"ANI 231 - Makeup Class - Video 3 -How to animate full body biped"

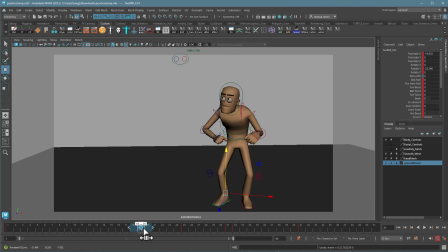(41:27)
Oh, I need to pull this back. Again, the danger of timing things afterwards. That's better there. And then this needs to be a little bit earlier, or a little bit later.
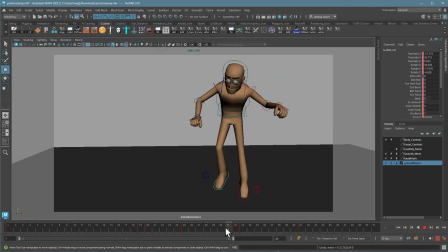There we go. There we go. So now I'm getting a nice launch. And I'm getting a nice connection on the ground when I get back.
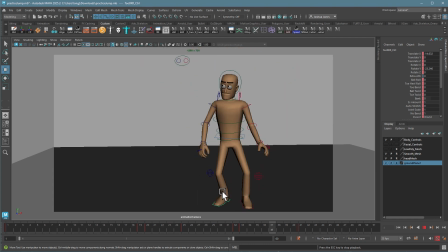(42:00)
The feet don't slide. They're nice and stable. The weight's feeling good. Nice. Let's go ahead. We didn't do this today, but let's go ahead and add in some, working our way up the back. I'm going to add in some delays and drag on the back.
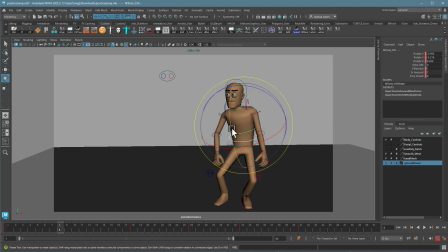(42:16)
So as the character comes down, I'm just going to actually make them a little bit more upright so that ultimately they're going to do most of the bending here as they get into the final crouch. In fact, I might even delay it a little bit more. Delay.
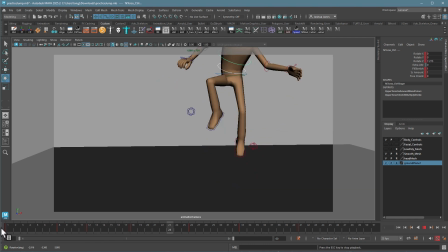I could also accelerate it instead. So just to try it out and show you what it would look like. I could have that back go much more quickly,
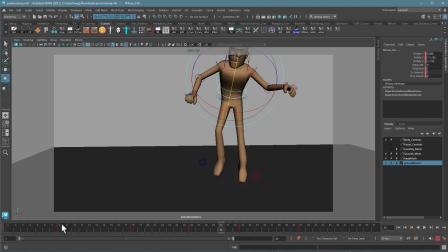(42:54)
which would feel like it's being anticipated by the character a little bit more. So that might also be a fun thing, just by making it go a little faster. Again, that's just in the back controls. I like that. That feels pretty good. You can already feel the character is feeling a lot better.
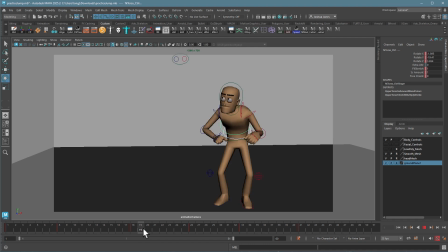(43:16)
I'm going to keep going with the back. So as the character launches up here, the back is going to go upright much faster. So it's going to be one of the first things to go up.
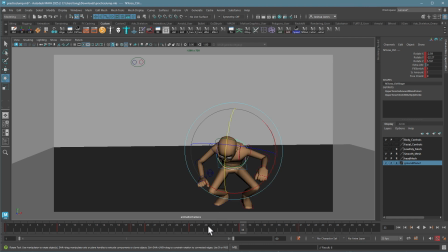(43:33)
And here, I want it to be a little bit delayed. So I'm going to have the back come in here a little bit later by just grabbing these controls and sliding them a few frames later.
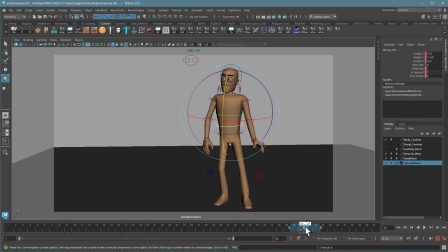(43:52)
And same thing at the end. I'll have the back come up a few frames later than the hips. So it looks like he's standing up at the end.
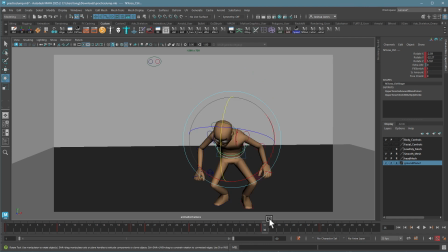(44:07)
It's a little swoopy for my taste. So this little section right in here, I think I'm going to have, like here, I'm just going to adjust it so it's already coming down in that direction. I know we've lost his eyes. I'd fix that later. There we go.
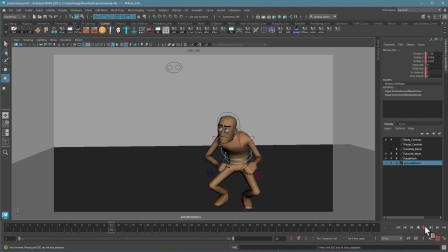(44:25)
So anything that looks weird, just fix it. That's better. That swoop at the end, though, is so fast for me. I'm just going to give it more time.
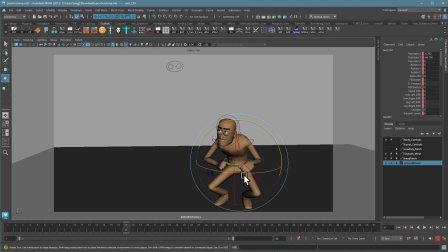(44:42)
And I could also make this a little bit easier to bear by delaying the last frame of the hips. So the hips come up a little bit slower too. So changing my timing a little bit, but all within the bounds of what we're already doing.
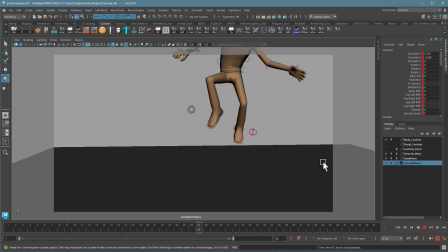(45:02)
That's looking better. I know the arms are really stiff, but we haven't done anything on them yet. So it adds overlap to the hips and to the back. I could also on the hips, so the hips are going to come down, come up, and then they probably would settle.
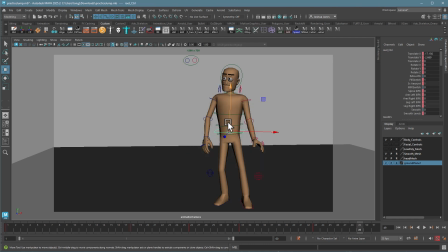(45:19)
So I could actually even add in an extra key here that I didn't have before, where the hips just come back down just a little bit. Nice little settle there. I feel like I'm Bob Ross suddenly.